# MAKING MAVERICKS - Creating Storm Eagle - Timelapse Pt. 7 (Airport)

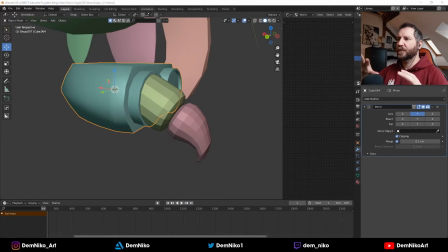(8:13)
But yeah, overall the whole process was just adding detail, adding more stuff to it, so that it's
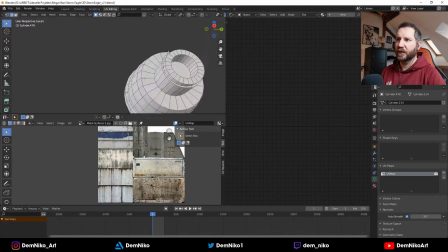(8:22)
in close-up it looks kind of good and interesting, just for the few seconds that they are in there.
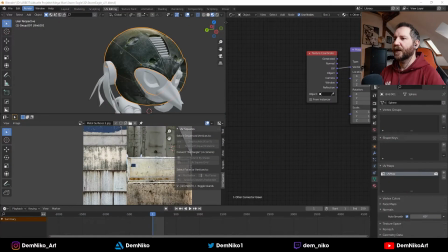(8:30)
Yeah, I took some
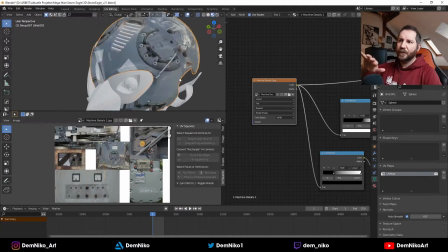(8:35)
textures. I aligned them, as you see on the top left part,
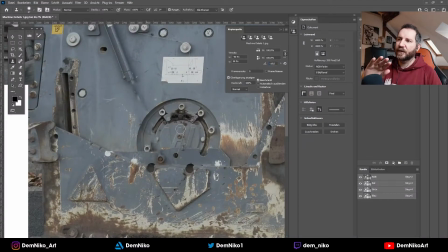(8:39)
to have one big texture where I can use the model and just move it around and see what fits best.
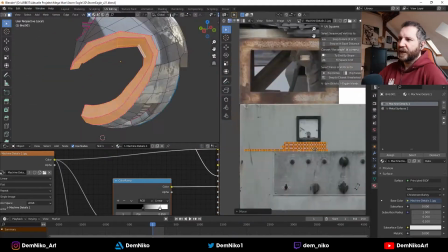(8:47)
So I did mostly that, some technical and mechanical textures.
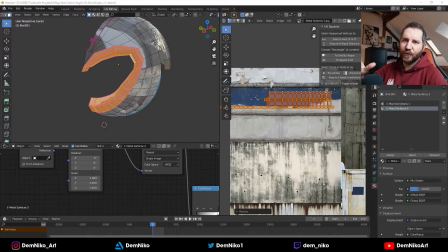(8:51)
I just slapped them onto the bird, and then I
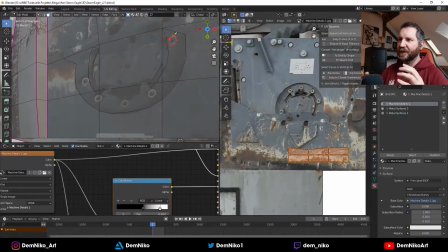(8:59)
basically yeah, just saw, okay, what looks best, and I enhanced some texture details if it was necessary.
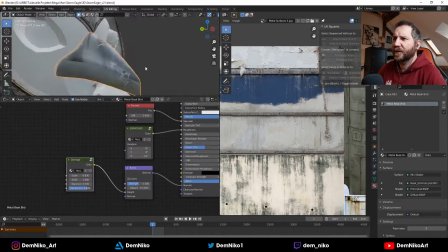(9:10)
So yeah, that's what's happening there. The beak is a regular metal texture, I believe. It's I think the same texture as the beak of the Storm Eagle.
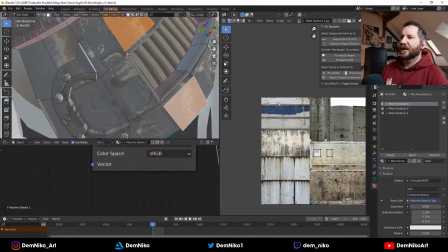(9:19)
And yeah, as you see,
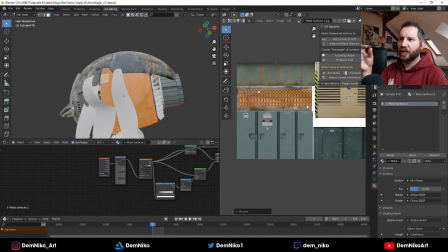(9:22)
I just put the texture on and then took some parts out of it and like extruded them and make them like real geometry,
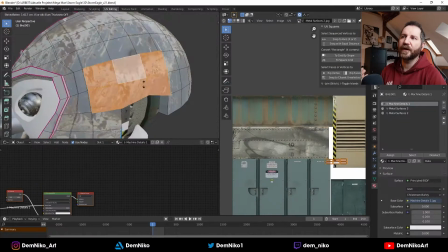(9:31)
because that sometimes feels more real when you see it in close up.
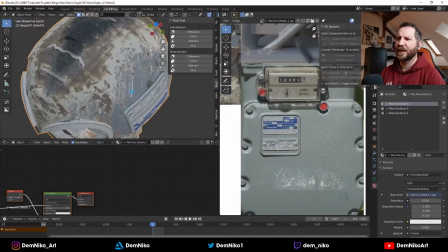(9:36)
But it was really tricky because for the bird, I wasn't really sure what I was doing, if that makes sense.
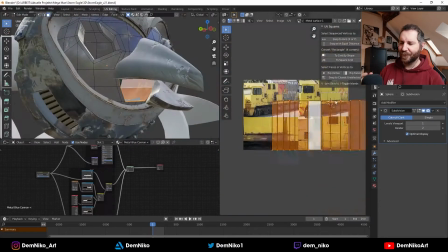(9:46)
I didn't make like a proper sketch or like
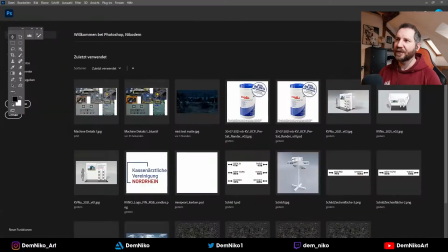(9:52)
a drawing to go after. I just made everything up as I was going,
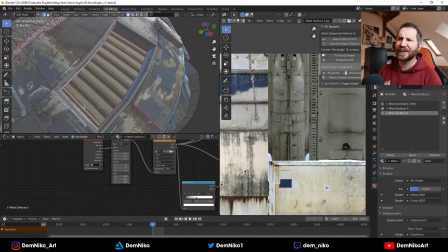(10:00)
so that was a process that was not really ideal, I would say.
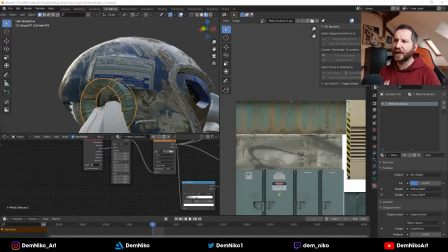(10:05)
So I would just look at the model and say, okay, what can I do? What can I do? And improvising and trying things out, and then again not, and going back and forth.
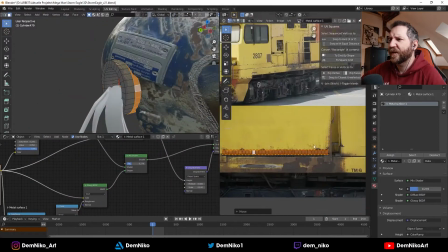(10:14)
So that was very, very convoluted, and I wouldn't do that again.
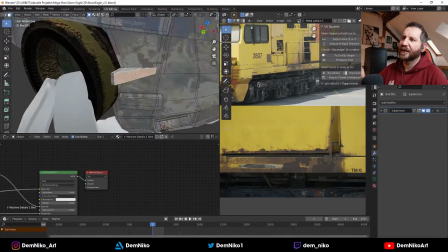(10:19)
Plus also the textures that I created, they had very different colors.
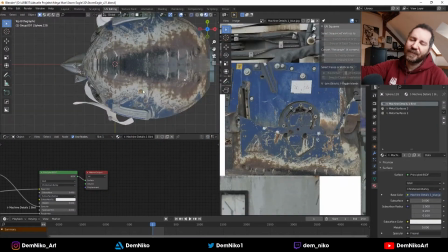(10:24)
So I could, when I thought, okay, let's take this part of the texture, that doesn't look right, I take the other one and suddenly it has a complete different color.
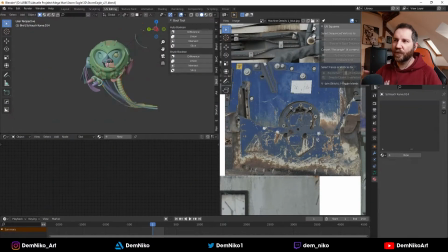(10:32)
So it didn't also really work well. So there was a lot of work with that.
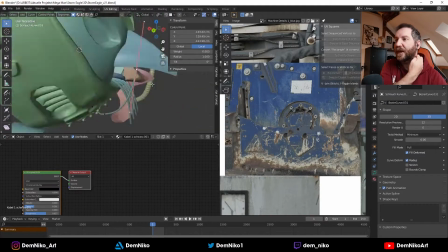(10:37)
Also had some cables. I had some cables left from the octopus shot, from the snake.
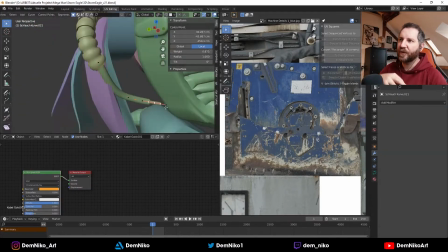(10:44)
That there were some cables that are going out of the mouth. So I took those and put on the bird.
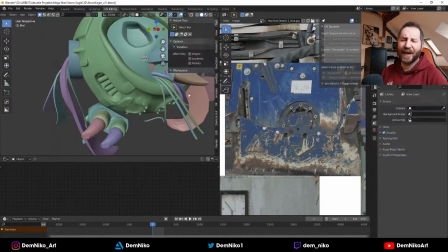(10:50)
Also, that it looks more dramatic when there are cables hanging out of the mouth.
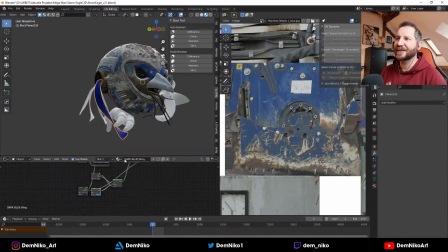(10:55)
So it looks even more horrible than it already is, like just a inanimate object.
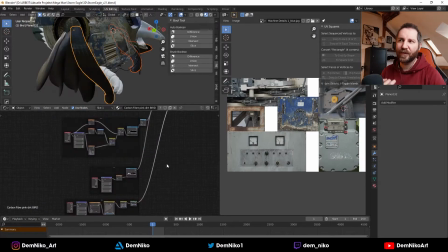(11:02)
It looks like a robot. Okay, that's fine. But when you see cables hanging out of the mouth, it really looks more like, oh my god, what happened here?
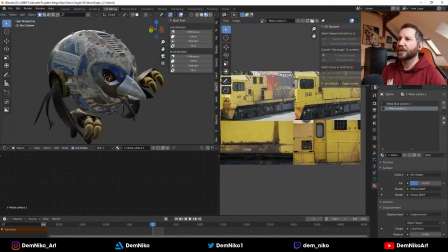(11:12)
So yeah, that was really cool. Also, one eye is out. There are also, I think, in the end, there are also some cables hanging out of one eye.
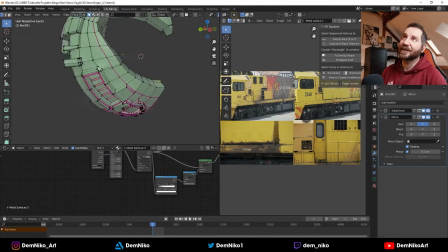(11:21)
I thought, okay, it's an eye, so it is something optical.
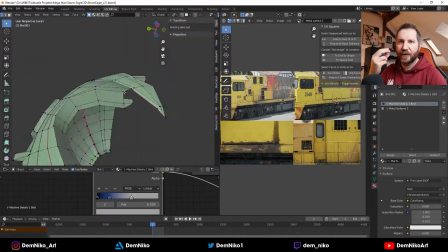(11:25)
So we also have like 3 receptors for light, for red, green, and blue.
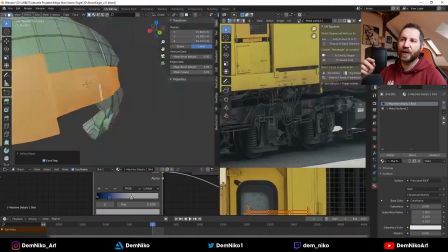(11:32)
So I thought, okay, let's put some red, green, and blue cables out of,
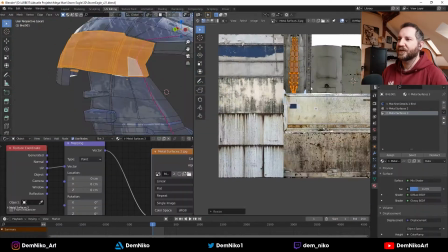(11:38)
go out of the eye, so to have it a little bit more like practical.
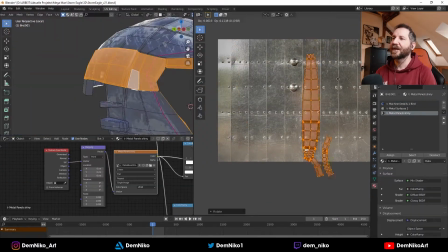(11:45)
That actually makes sense to have those cables hanging out.
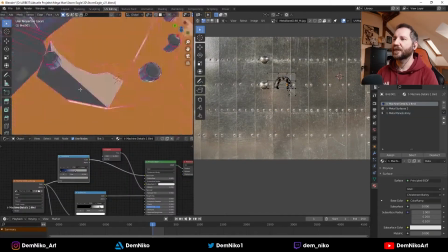(11:51)
Yeah, so that was fun.
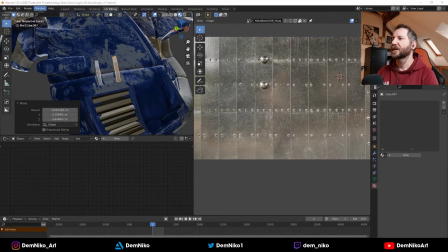(11:53)
But overall, as you see, just trying out textures, adding details, some pieces here and there, just to make it a little bit more interesting.
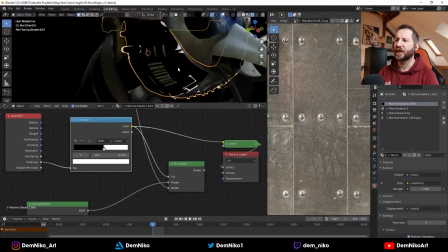(12:03)
Yeah, still playing around with the metal texture. I still wasn't really happy with it, but it's going well.
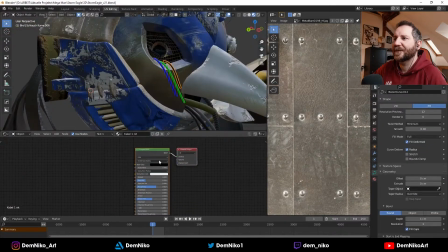(12:12)
Yeah. These are the 3 cables that I was talking about. Blue, green, red.
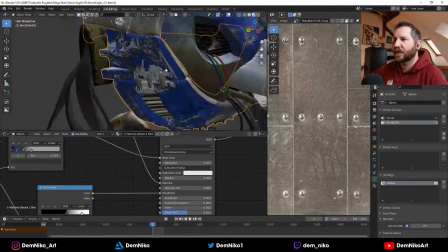(12:19)
Creating some little ending parts.
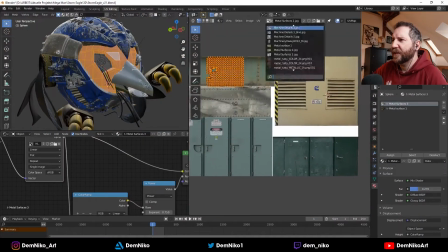(12:22)
I believe that was mostly it.
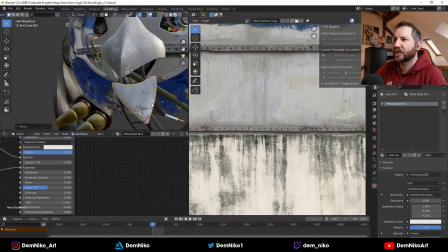(12:29)
Yeah, just aligning some stuff here and there, so that looks good. More cables.
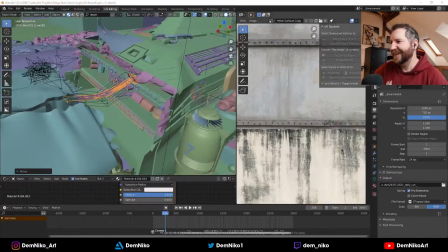(12:35)
And that was it, I think, yeah. So for the bird, that was it. Yeah, I added more cables to the whole scene.
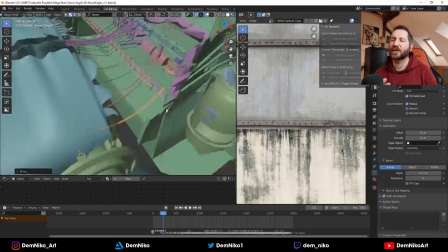(12:44)
I thought it would make more sense when the ship is ripped apart.
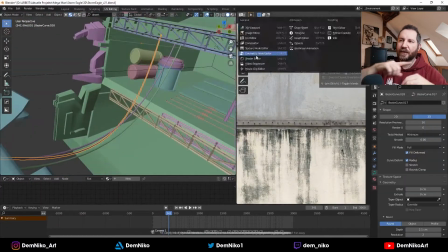(12:48)
There are still some parts that are still connected, like cables, hoses, or whatever.
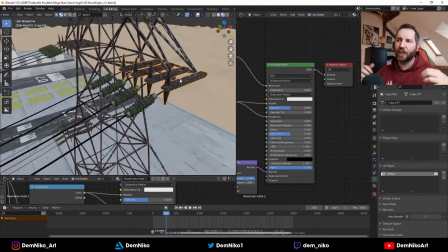(12:53)
So it makes it more like torn apart, that these pieces actually were once together.
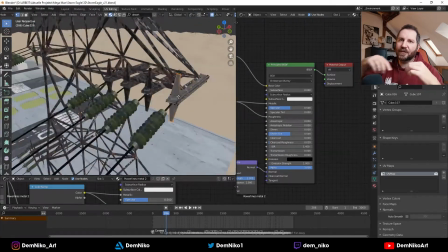(12:59)
So the best way to show that is when there's still something hanging in between.
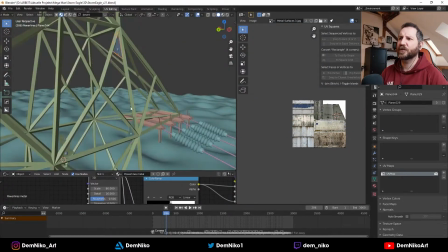(13:05)
Yeah, also added some detail to the power lines, because I thought, okay,
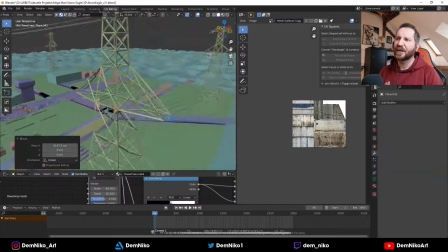(13:10)
when they are passing by very close to the camera, there should be a little bit more detail, otherwise it might look cheap.
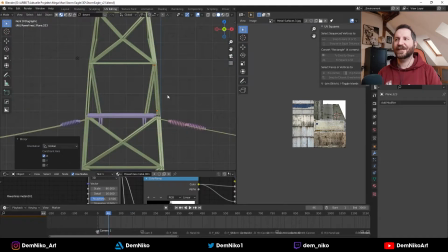(13:16)
But I didn't put that much effort into it, so it's enough, I would say.
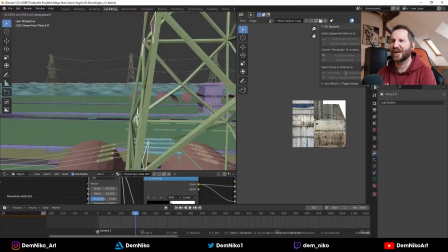(13:23)
But some people, when they pause the video, they would say, okay, that's some low poly asset,
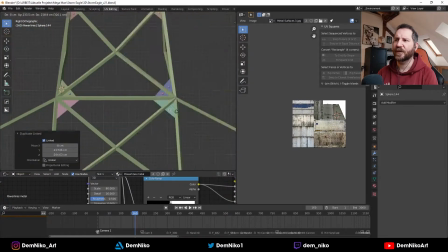(13:28)
that's not really much effort put into, and yeah, you would be right.
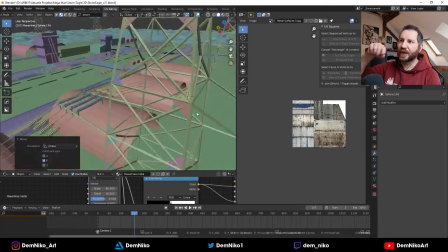(13:35)
So yeah, I just put some little plates in the corners with some bolts, and that's it.
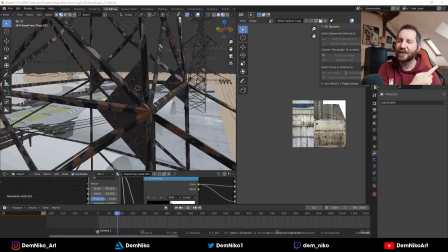(13:40)
I thought for this like split second it would be enough, and I think it actually is enough.
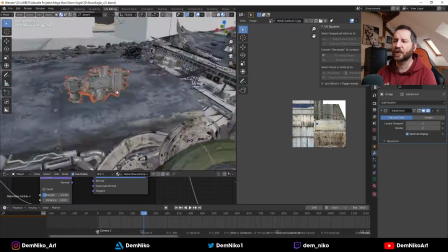(13:47)
Nobody will look too closely. Maybe some people, but not many.
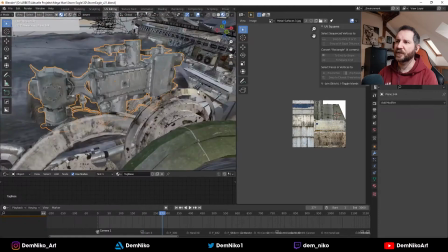(13:53)
I also decided to add more details to the ship still. So I had an asset of an engine that I found really cool.
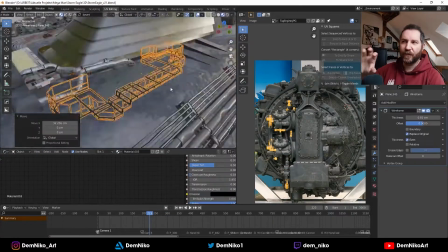(14:02)
So I thought, okay, that would be a cool part to stick out of the ship, to have it there.
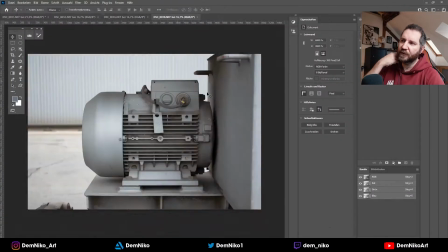(14:07)
So yeah, I put some more details, and also I created some assets of my own.
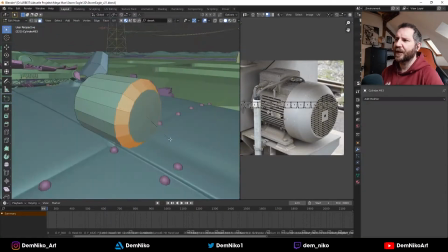(14:13)
That was, I think, the first time I actually did something like this. So I took some pictures in my hometown.
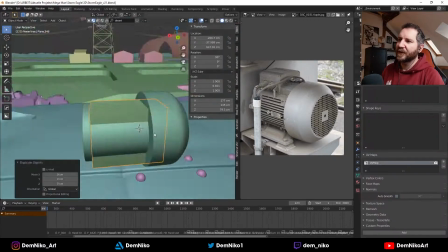(14:20)
I walked around and I found those little engine parts, and I tried to model them using the pictures that I took,
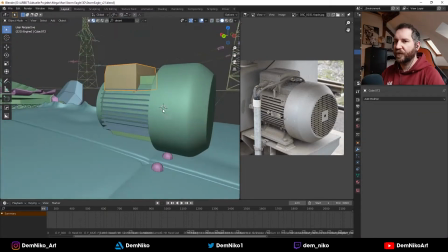(14:29)
and also using the pictures as textures, as references, but also as a texture to put on them.
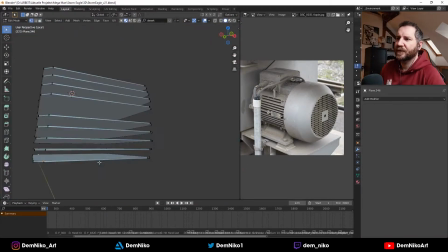(14:36)
So that was really cool to have my own asset created after a real object.
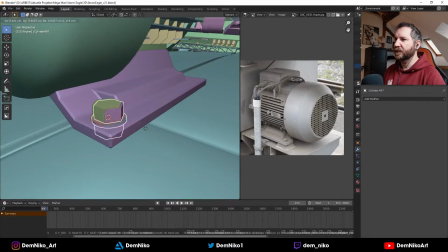(14:43)
So that's what I'm doing here. So I'm trying to recreate the whole thing with all the details, the bolts, the little plates and everything.
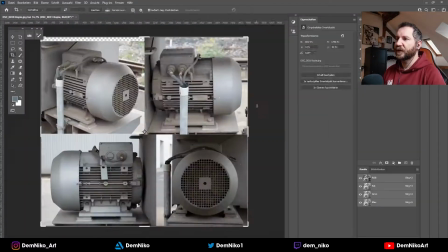(14:51)
And then I took the images, I'll align them,
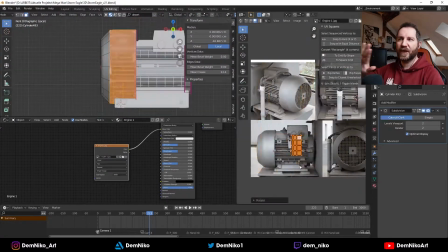(14:54)
and then I basically projected those images onto the 3D model, as you see right now.
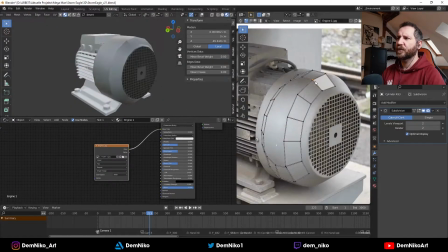(15:03)
And that was actually fun. That was really cool and really interesting technique,
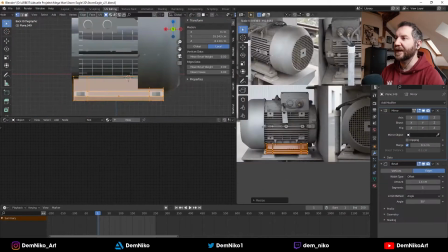(15:10)
and I like it, and I'm still using it to this day. So that's something that's really cool.
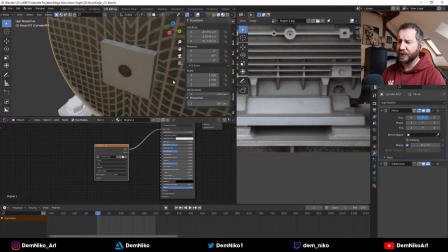(15:17)
I like it. I like that approach, because you can have a lot of detail without
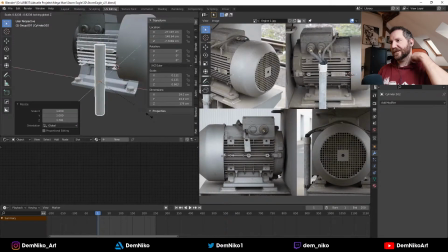(15:25)
creating a new geometry, basically. So for that was really perfect.
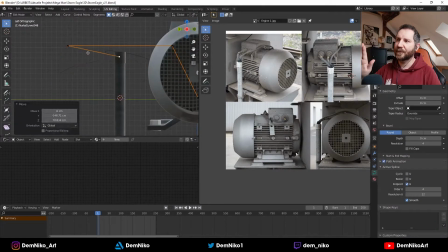(15:31)
As you see, I just align the textures onto the geometry that it fits.
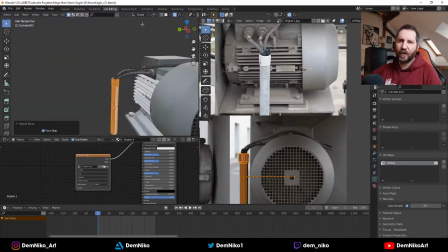(15:38)
And from far away, I mean, for this engine, it was just very far away. It was necessary to put that much effort into it.
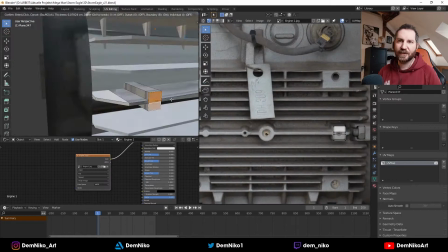(15:46)
I still wanted to learn this technique, so I put a lot of effort into this piece.
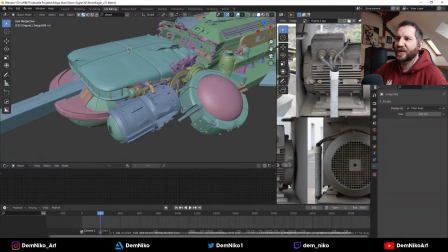(15:53)
Yeah, it's already done, but it's not very visible in the final shot, so I thought, okay, whatever, it's good enough.
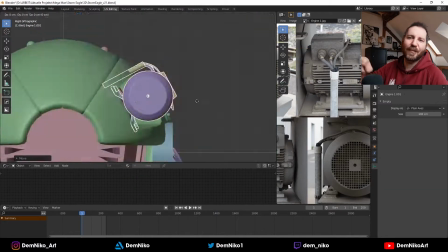(16:01)
I also put the engine also on the birds, because why not?
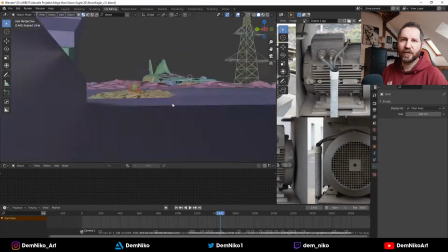(16:04)
They need to fly and have some motors in them or whatever, so I thought, okay, let's just put them on the back of the birds.
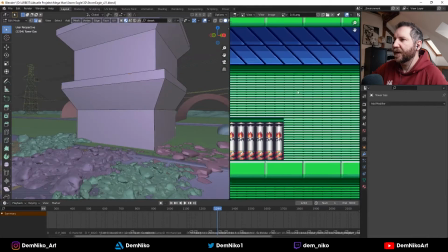(16:17)
So what are we doing here?
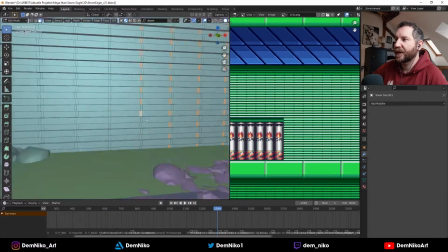(16:20)
Oh, now I am creating the tower, the main tower that is also in the game.
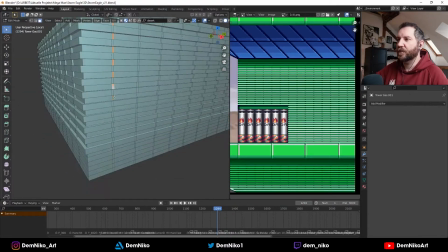(16:27)
So you see it on the right side.